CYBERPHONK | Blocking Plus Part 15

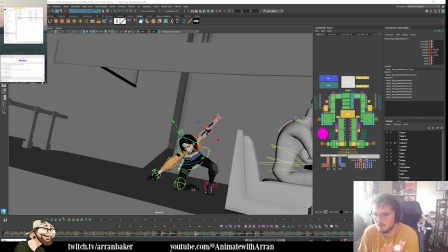33:07 But it's all using Tween Machine, so it preserves the structure. As long as I know whether I'm easing in or out of any given pose that I've created, the spacing will always work as well.
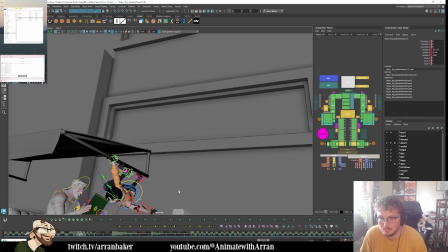33:21 So we're coming through, she's dropping down. Now, this is a question
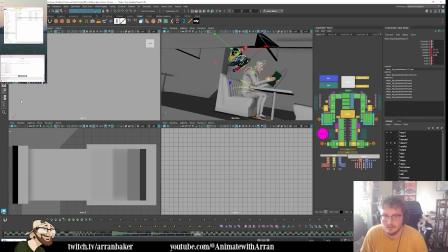33:27 of, I kind of want to keep her behind the canopy because I don't really want it to cross over too much.
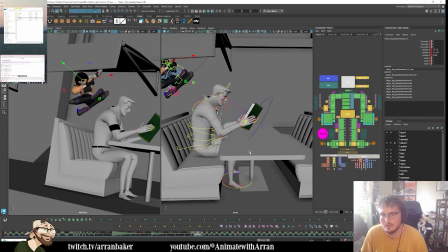33:34 So if this is our main camera, she is quite far back though.
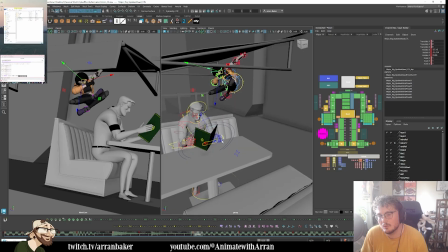33:41 I wonder if I can move her forward, because then I'm guessing she slides.
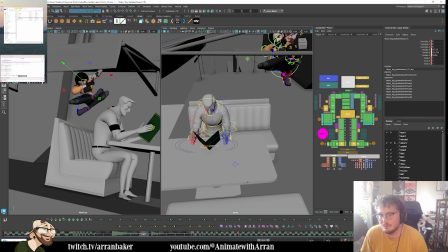33:46 Yeah, she slides into depth here. So what I could do, I could shift him back potentially.
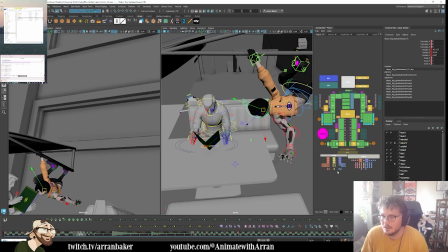33:56 So she grabs around here. So let me just see if I were to grab the menu and him. Let's just move those over. Maybe somewhere around here.
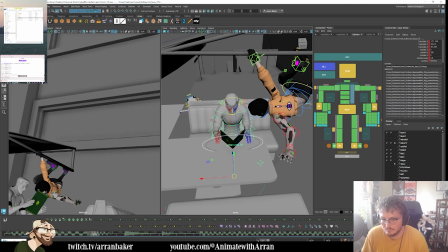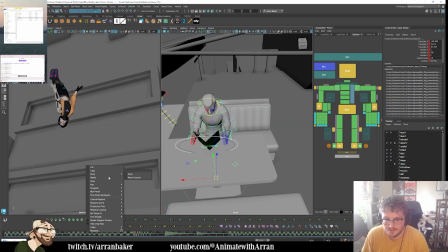34:25 Let's just delete these keys.
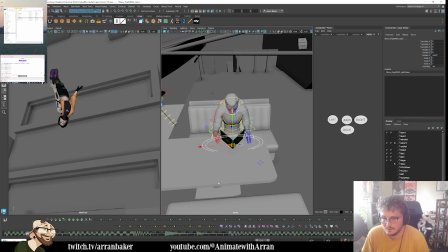34:31 Do the same on the menu. Delete those keys. So I'm building it up based off of this frame.
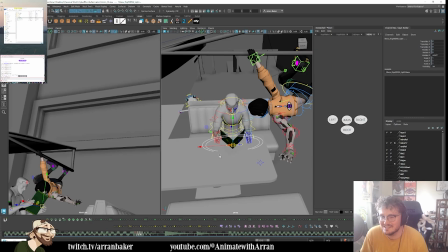34:39 Now the thing that's also tricky here, right, is that she is looking too low.
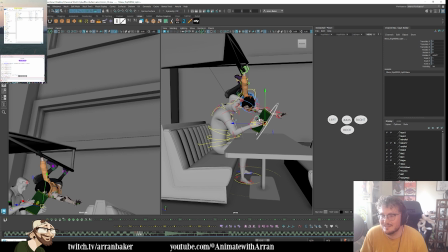34:44 Like she looks, yeah, she's too low. Like their silhouettes are going to cross over.
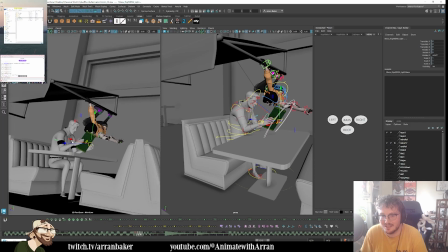34:50 And I want the idea is that she's going to snatch it from him.
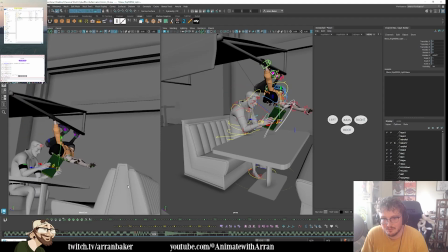34:54 Which isn't ideal right now as it comes through. So I may need to raise all of this. I need to raise her and the canopy, which I thought might happen.
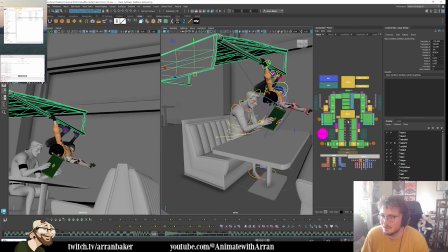35:07 So it's I kind of expected it to an extent, but I can quickly tweak that because this is all in IK. See, I can just move that up like this.
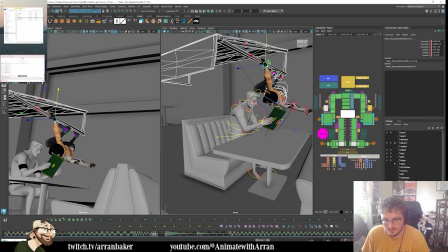35:27 Let me just find the right key. It's this one.
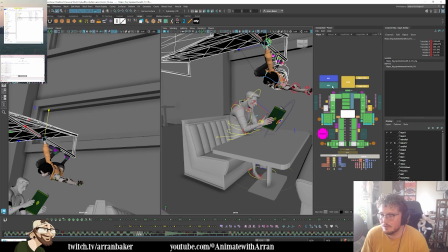35:32 So there's no keys on the canopy, so that will just stay there now.
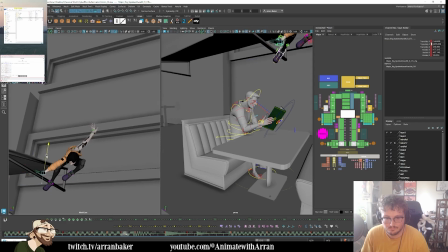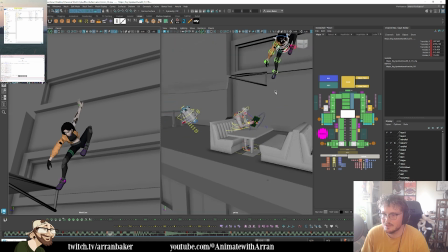35:45 So I just need to tweak
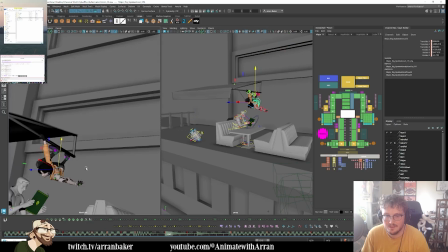35:50 some of this spacing. That works. And then in here, I just need to do the same thing.
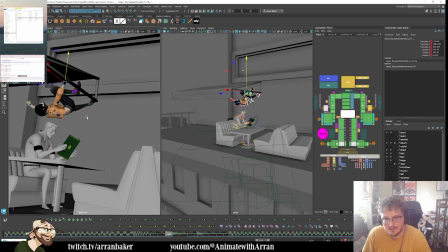36:01 Just raise it up.
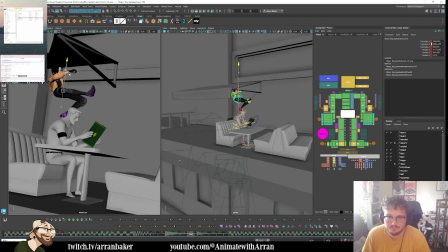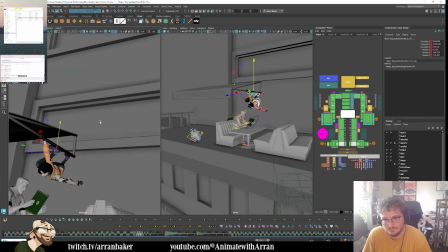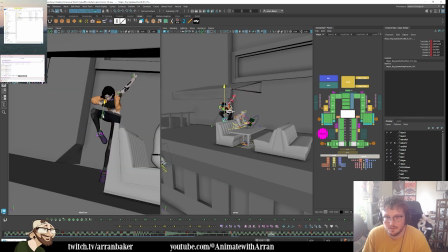36:14 And then she can drop down into this, and that's fine. Maybe I can just ever so slightly tweak that spacing.
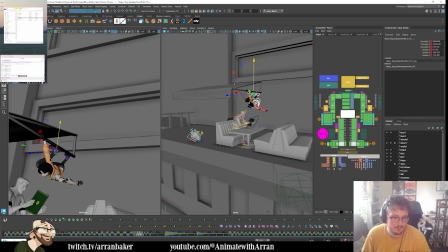36:23 So now at least she's a little higher, so that as she comes through and she grabs it, it's not going to look as jarring. The idea is she's going to snatch it.
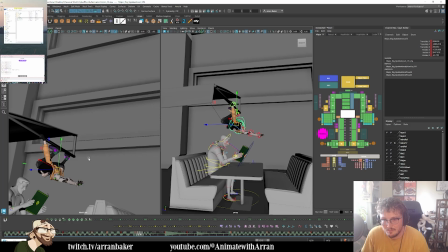36:30 So this is also the timing of our camera right now feels a little...
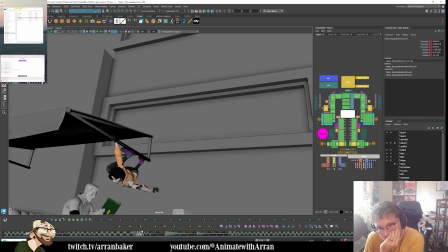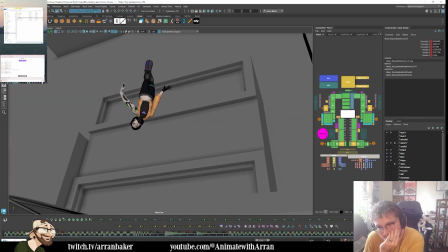36:41 Maybe I need to delay it.
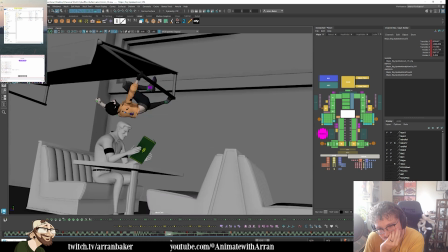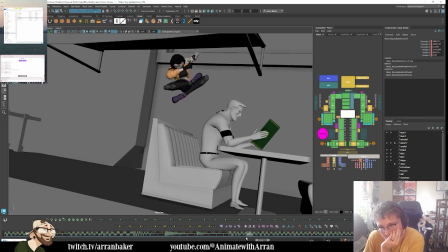36:49 Yeah, I think it needs to delay. Which actually works in my favor.
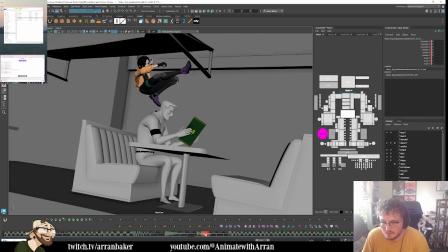36:55 Because I felt like we were suspending the air a bit too long.
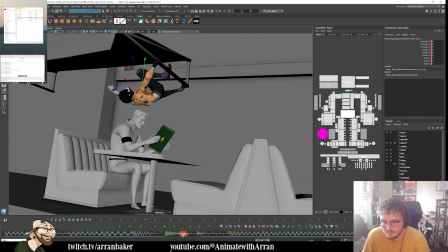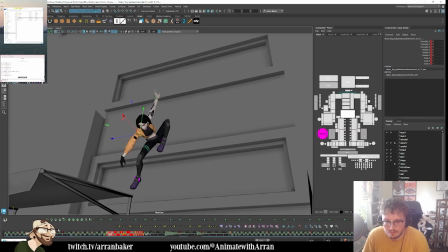37:04 So I'm just gonna... We're hanging in here, right?
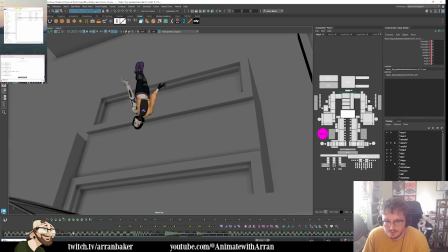37:10 So I can just make this a little longer.